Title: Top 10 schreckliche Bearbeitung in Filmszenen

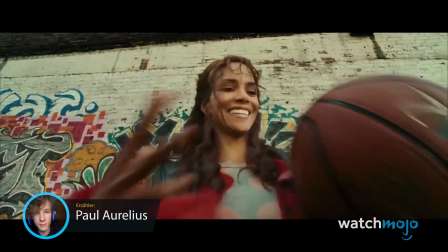[0:05]
Ich bin Paul von Watchmodo Deutschland und heute zeigen wir euch die Top 10 schlechtesten Bearbeitungen in Filmen.
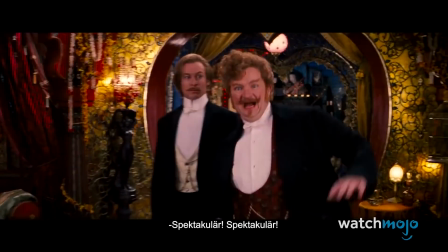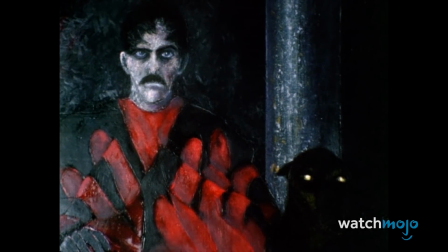[0:18]
Für diese Liste schauen wir uns einige Filmszenen aus den letzten 60 Jahren an,
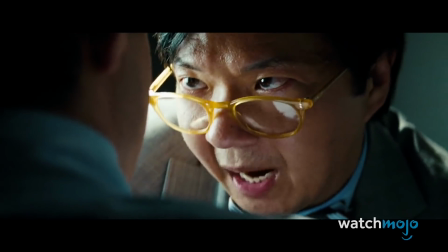[0:23]
die aufgrund von Fehlern oder schlechten Entscheidungen nicht den gewünschten Effekt erzielt haben.
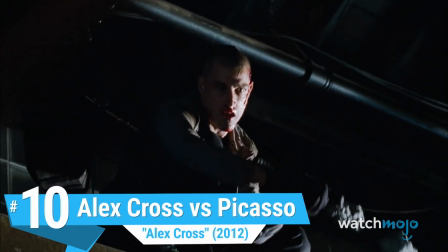[0:29]
10. Alex Cross gegen Picasso – Alex Cross
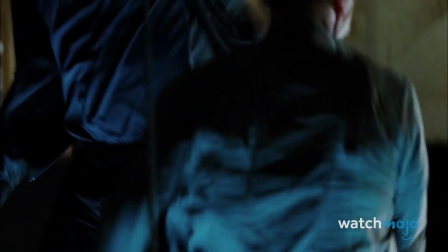[0:37]
Tyler Perry spielt James Patterson's FBI-Helden in dieser Adaption von 2012.
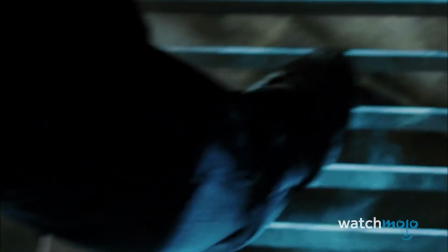[0:43]
Sie gipfelt in einem abschließenden Duell mit dem bösartigen Picasso in einem zerfallenden Theater.
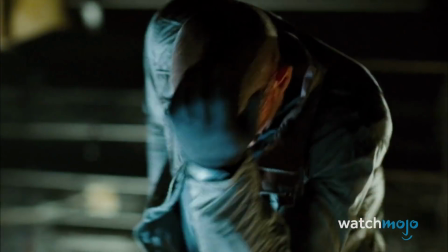[0:49]
Es ist aber aus den falschen Gründen ein Kampf, den man gesehen haben muss. Diese schlampige Sequenz bietet seltene und nicht übereinstimmende Bearbeitungen,
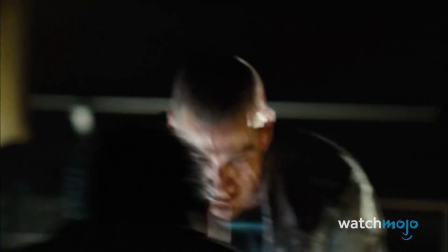[0:57]
Zeitlupe mit niedriger Bildrate und übermäßigen Gebrauch von verwackelten Cam-Aufnahmen.
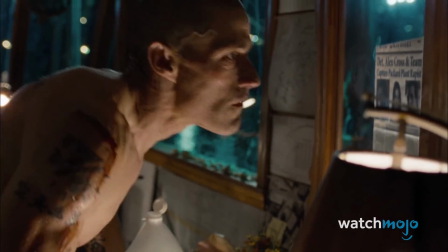[1:03]
Es ist eine schwierige Szene und nicht die einzige. Eine frühere Szene im Picassos Haus zeigt eine offensichtliche Spiegelaufnahme.
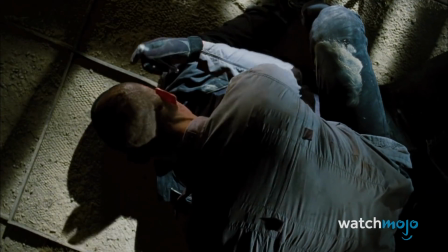[1:12]
Sie fühlt sich irgendwie sowohl zu schnell als auch zu langsam an. Klares Nein-Danke zu diesem Film.
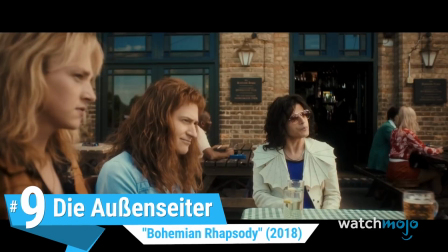[1:18]
Nummer 9 Die Außenseiter Bohemian Rhapsody
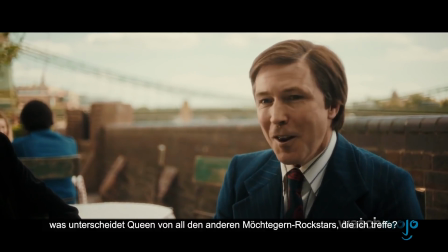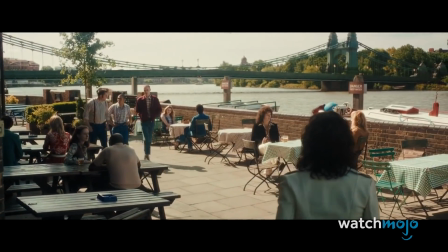[1:27]
Liebt es oder hasst es? Die Produktion dieses Freddie Mercury-Biopics war ein Albtraum.
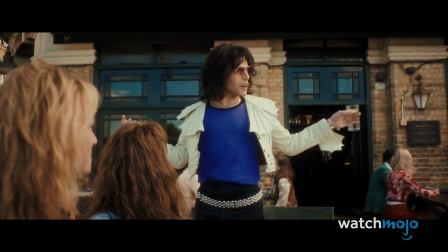[1:33]
Wie Bohemian Rhapsody nicht nur nominiert wurde, sondern auch den Oscar für den besten Filmschnitt gewann, ist in unseren Augen unentschuldbar.
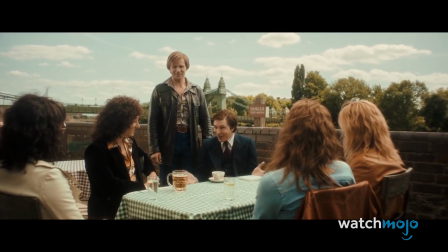[1:42]
Man würde denken, dass eine grundlegende Szene des Dialogs zwischen Mitgliedern der Band eine relativ einfache Bearbeitung erfordern würde, oder nicht?
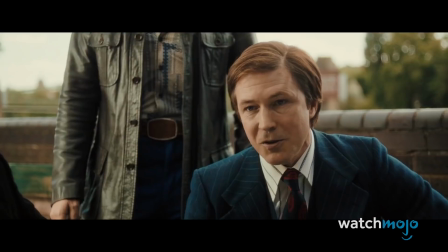[1:50]
Stattdessen erhalten wir hier einen Edit Whiplash, bei dem wir alle paar Sekunden zu einem anderen Bandmitglied geworfen werden.
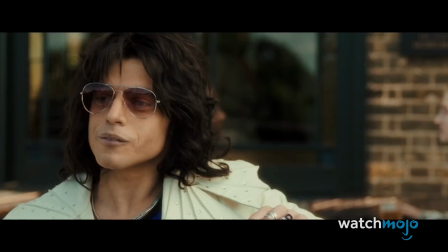[2:01]
Wir verstehen, der hektische Bearbeitungsstil soll Musikvideos nachahmen, aber das geht einfach zu weit.
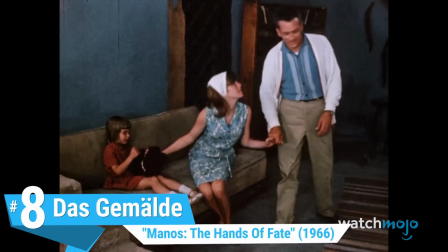[2:09]
Nummer 8. Das Gemälde. Manus. Die Hands of Fate.
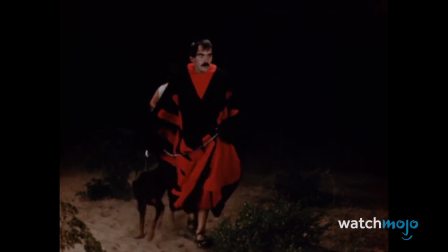[2:16]
Daran besteht kein Zweifel. Harold Warrens Kult-Horror-Klassiker ist von Anfang bis Ende ein Chaos.
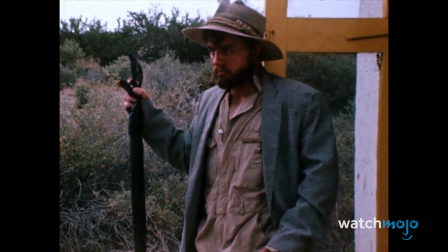[2:23]
Das Mischen und Bearbeiten von Tönen ist bestenfalls Amateur. Aber der wahre Horror liegt in der ersten Hälfte des Films.
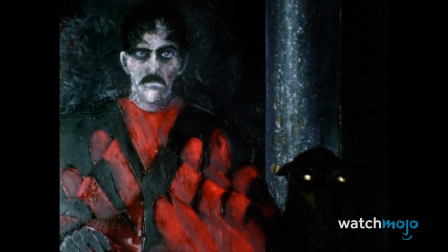[2:29]
Im Haus des mysteriösen Torgo wird häufig ein unheimliches Porträt seines dunklen
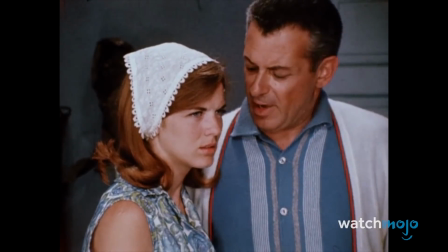[2:34]
Meisters in ungeschickt langen und ungebrochenen Einstellungen gezeigt.
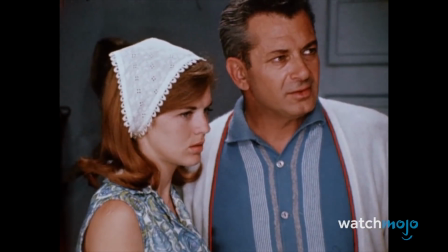[2:39]
Die längste von diesen dauert schmerzhafte 9-10 Sekunden.
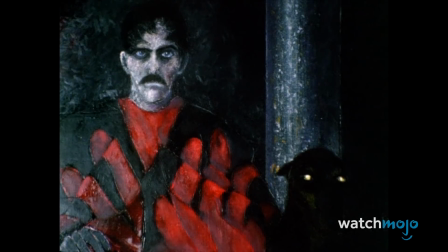[2:48]
Es mag absichtlich gewesen sein, um das gleiche Unbehagen im Publikum hervorzurufen, das die Charaktere empfinden.
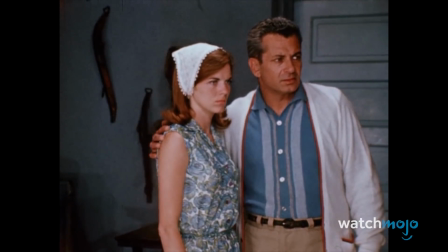[2:55]
Aber es ist nicht gut gealtert. Und die einzige Reaktion, die es heute hervorruft, ist vielleicht noch unangenehmes Lachen.
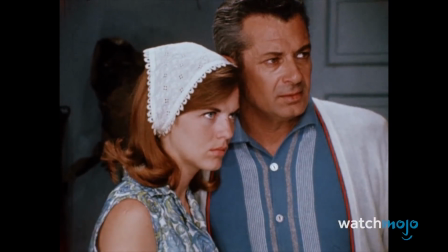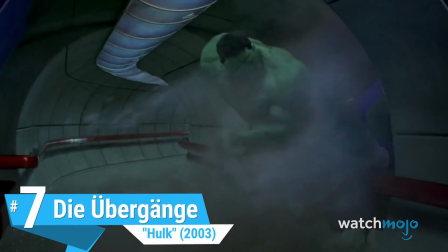[3:10]
Nummer 7. Die Übergänge. Hulk.
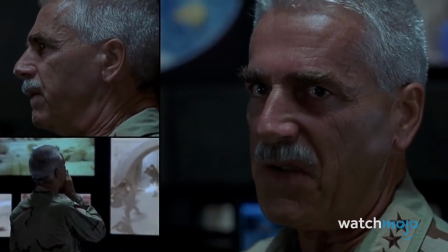[3:15]
Den habe ich letztens erst wieder geguckt und kam einfach nicht über die Übergänge hinweg.
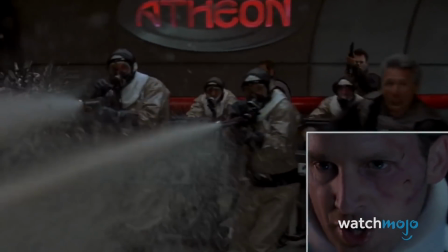[3:21]
Es scheint, dass Ang Lee die Idee, ein Comicbuch auf die große Leinwand zu bringen, ein bisschen zu wörtlich genommen hat.
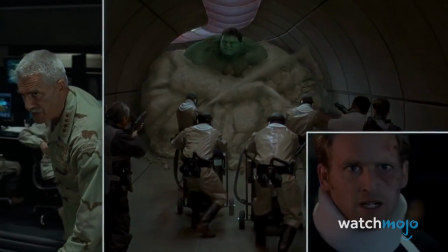[3:28]
Das klarste Problem ist zweifellos die stilisierte Bearbeitung des Bedienfelds.
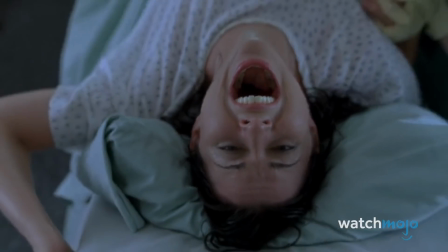[3:33]
Während der Szenenübergänge und während des gesamten Films haben die Filmemacher beschlossen, Aufnahmen übereinander zu legen und Panels aus einem Comic zu ähneln.
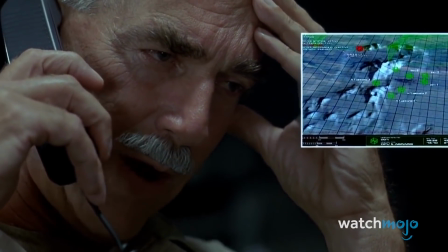[3:41]
Aber es funktioniert halt nicht. Die meisten Übergänge sehen aus wie Voreinstellungen aus handelsüblichen Bearbeitungssoftwares.
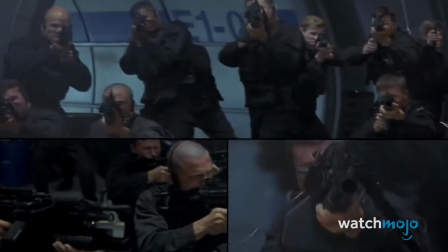[3:50]
Und die Ergebnisse waren viel zu karikaturistisch und kollidierten mit dem bereits etablierten düsteren Ton des Films.
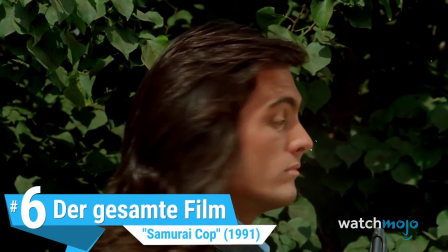[4:00]
Nummer 6. Der gesamte Film. Samurai Cop.
Wenn du nichts gegen mich hast, dann buch mich.
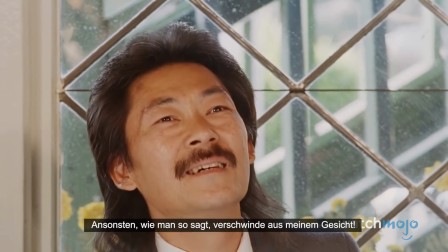[4:07] Otherwise, wie sie sagen, get the hell out of my face!
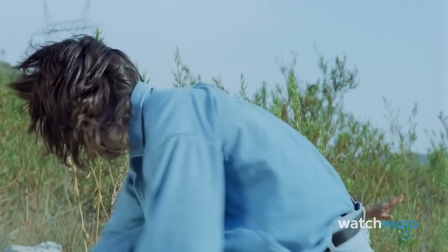[4:10]
Selbst für einen Direkt-auf-DVD-Action-Film aus den 90er Jahren ist es hier schwierig zu bestimmen, wo man anfangen soll.
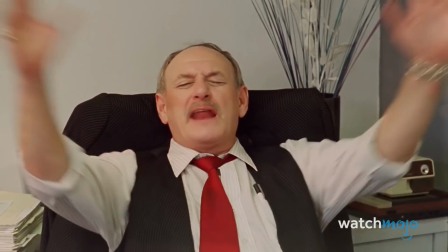[4:21]
Selbst wenn man das faule Schreiben,
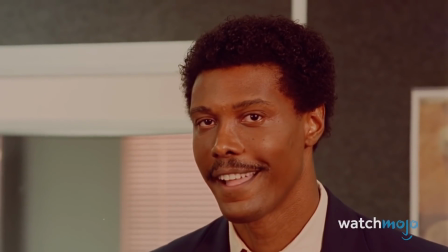[4:24]
die Amateur-Darstellung und den niedrigen Produktionswert ignoriert, hält sich dieser Kultfilm kaum zusammen.
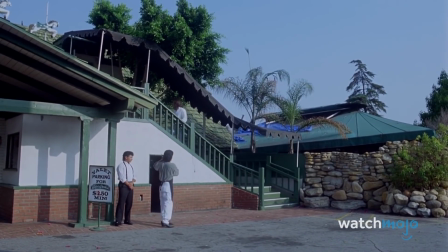[4:31]
Der Film hatte eindeutig keine endgültige Tonmischung,
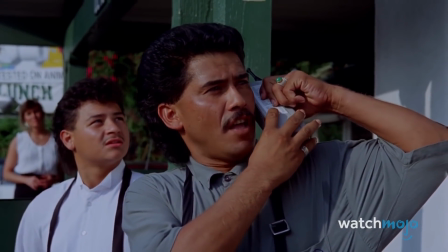[4:35]
wie der offensichtliche Kontrast der Hintergrundgeräusche bei fast jedem Schnitt zwischen zwei Aufnahmen zeigt.
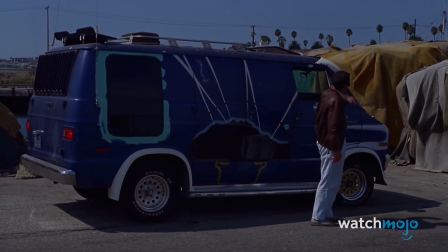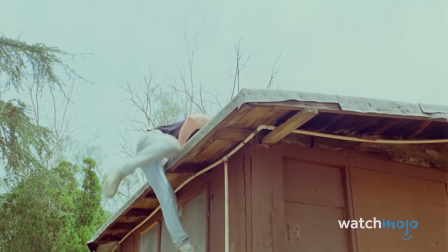[4:47]
Was noch schlimmer ist, der Film hat keine Kreativität in der Art und Weise, wie er zusammengesetzt ist.
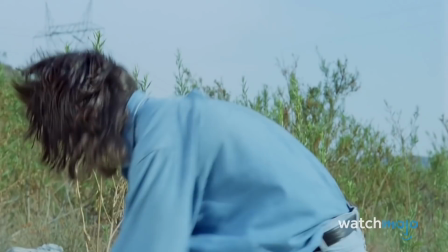[4:53]
Ein Schauspieler liefert eine schrecklich synchronisierte Zeile, bevor es dann zu einem anderen Schauspieler schneidet.
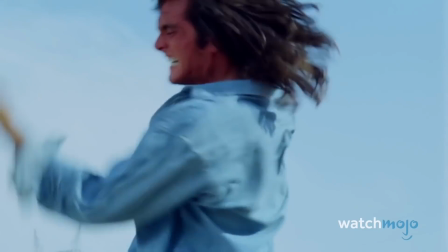[5:00]
Und der sagt dann seine eigene schrecklich synchronisierte Zeile auf. Und das wiederholt sich dann.
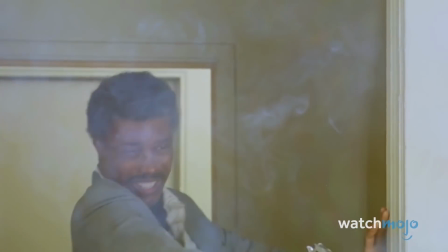[5:05]
Wirft dann noch ein paar billige Actionsequenzen rein. Und et voilà. Samurai Cop.
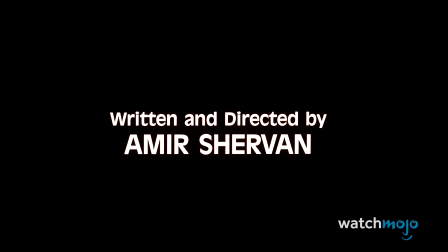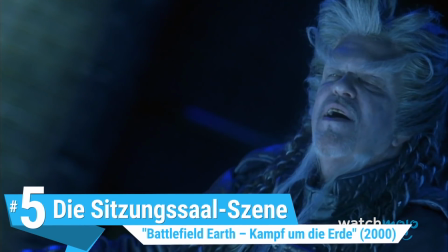[5:17]
5. Die Sitzungsszene Battlefield Earth – Kampf um die Erde
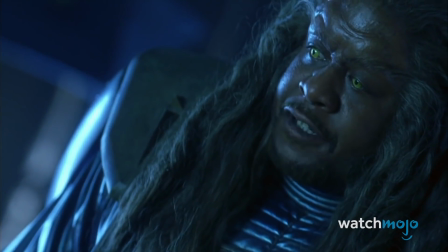[5:25]
Dieser Science-Fiction-Flop aus dem neuen Jahrtausend ist schon genug für sein kitschiges
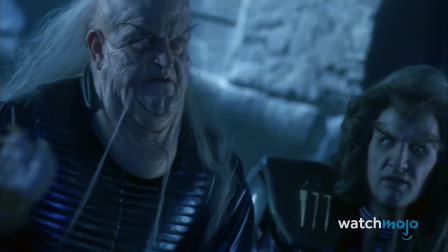[5:30]
Schauspiel und seine Abhängigkeit von verrückten Kamerawinkeln kritisiert worden.
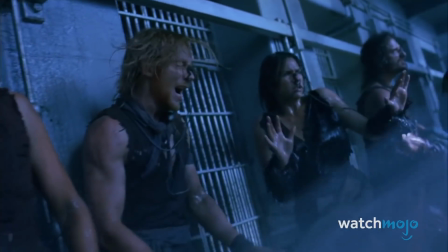[5:35]
Aber dann gibt's da noch die Bearbeitung. Der Film verwendet übermäßig viel Zeitlupe und plötzliche Schnitte zwischen den Charakteren.
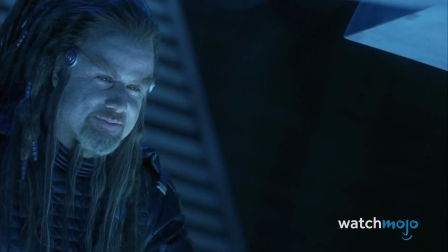[5:44]
Eine Szene, in der Turl seine Vorgesetzten konfrontiert, zeigt diese schreckliche Bearbeitung im schlimmsten Fall.
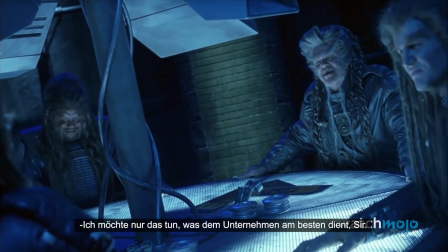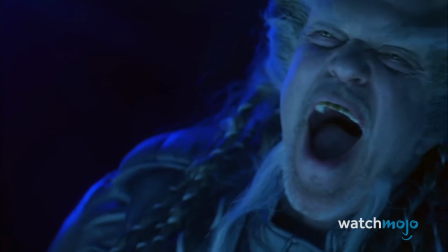[5:58]
Mit unregelmäßiger Zeitlupe und wiederholtem Dialog sollte Turls Qual durch seine Kollegen betont werden.
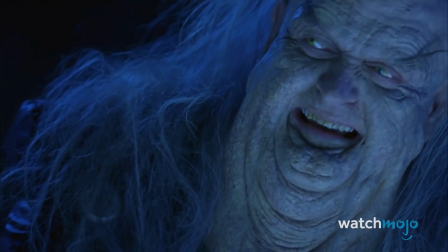[6:05]
Aber der Effekt fühlt sich einfach sinnlos an. Und wirkt nervig.
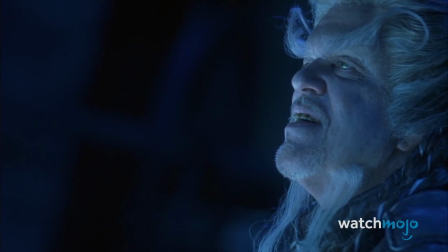[6:09]
Der Film war so unanschaubar, dass das Testpublikum Berichten zufolge unter Migräne litt.
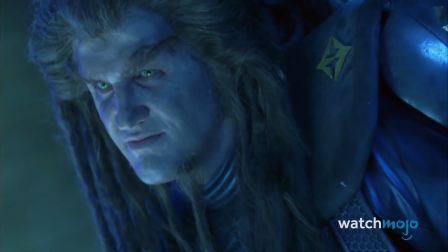[6:15]
Das tut weh. Wortwörtlich.
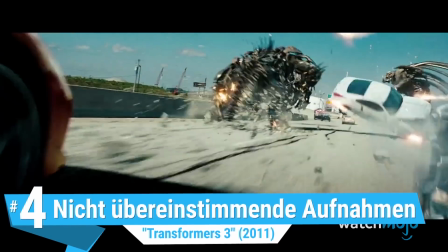[6:22]
Nummer 4. Nicht übereinstimmende Aufnahmen. Transformers 3
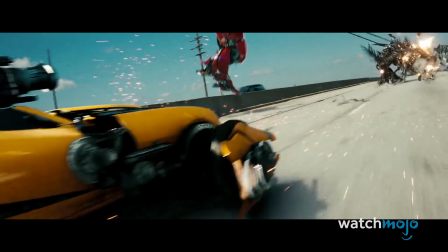[6:31]
Michael Bay ist der Mann, wenn's um Actionsequenzen geht. Aber er kümmert sich nicht immer mit der gleichen Sorgfalt um den Rest des Films.
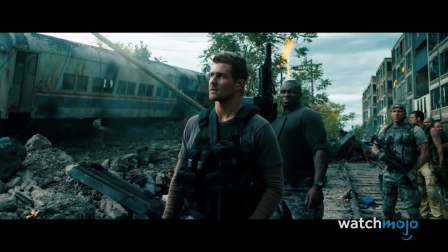[6:39]
Und darunter leiden diese dann. Die ruhigeren Szenen in seinem dritten Transformers-Film zeigen Timing, das sich leicht falsch anfühlt.
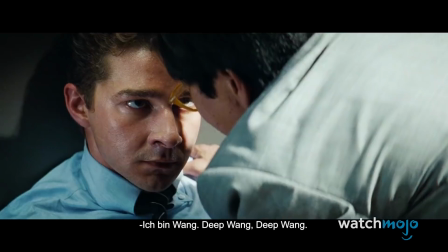[6:48] I'm Wang. Deep Wang. Deep Wang.
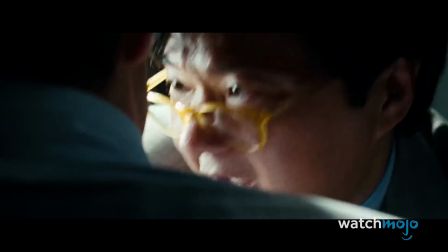[6:52]
Es gibt unnötige Winkeländerungen, als würde versucht, den gleichen Impuls wie die Action-Sequenzen zu vermitteln.
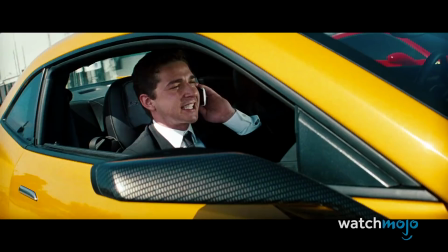[6:58]
Einige Szenen enthalten Takes, die nicht einmal zusammenpassen. Offensichtlich ist die geringe Liebe zum Detail das Problem.
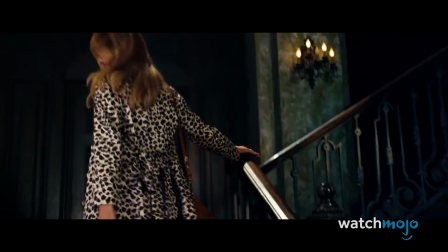[7:05]
In einer Szene haben Bay und Cozo gar vergessen, Shia LaBeouf einen Autobot digital in die Hand zu geben.
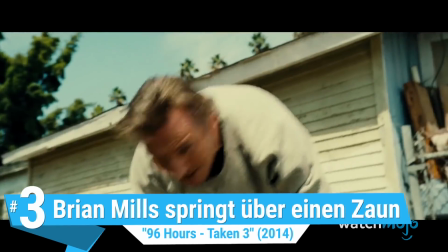[7:12]
Nummer 3. Brian Millis springt über einen Zaun. 96 Hours.
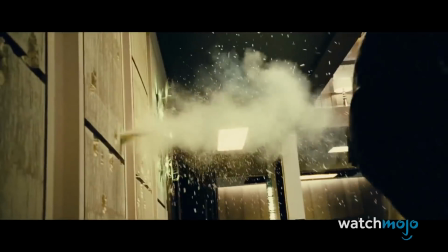[7:17]
Taken 3. Liam Neesons dritter Auftritt als Amerikas extremster Vater war voller Bewegung.
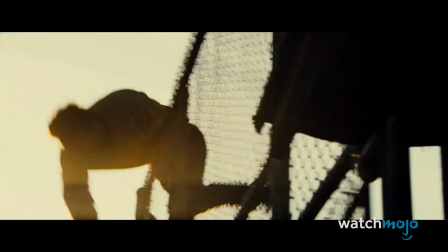[7:25]
Aber gerade dieser 8-Sekunden-Splice bietet lächerliche 15 alternative Blickwinkel von Brian Millis,
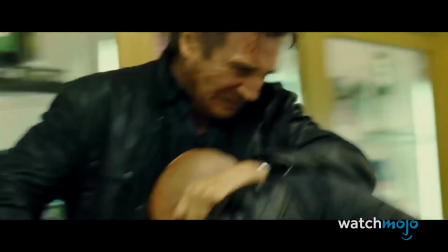[7:33]
der einfach nur über einen Zaun springt.
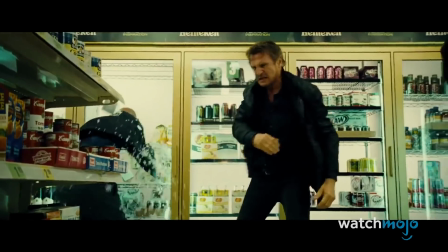[7:36]
In einem so schnelllebigen Franchise wie diesem fühlt sich das Bearbeiten auf dieser Ebene einfach wie eine Überkompensation für einen Mangel an Qualitätsmaßnahmen an.
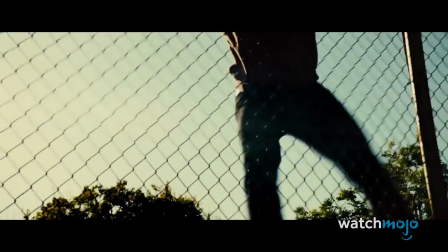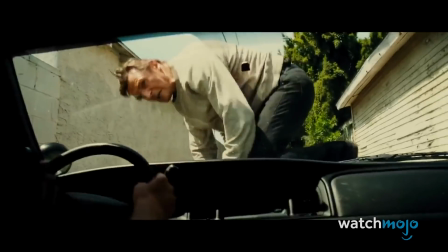[7:51]
Das führt noch weiter durch die angespannte Musik unterstrichen.
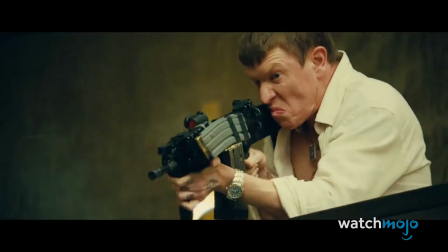[7:54]
Die erzwungene Implikation hoher Einsätze auf solche willkürliche Leistungen führt zu einem Grad an Absurdität,
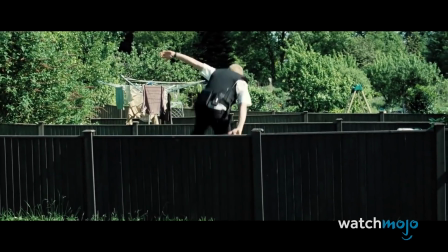[8:01]
den man sonst nur in Hot Fuzz finden könnte. Ich meine, wirklich fünf, zehn Blickwinkel.
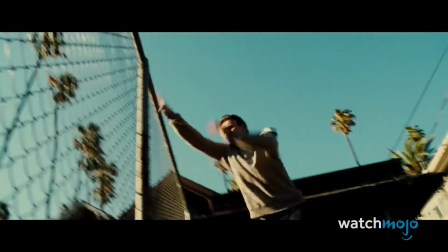[8:07]
Einer von außen genügt, um zu sagen, dass das eine fragwürdige Entscheidung war.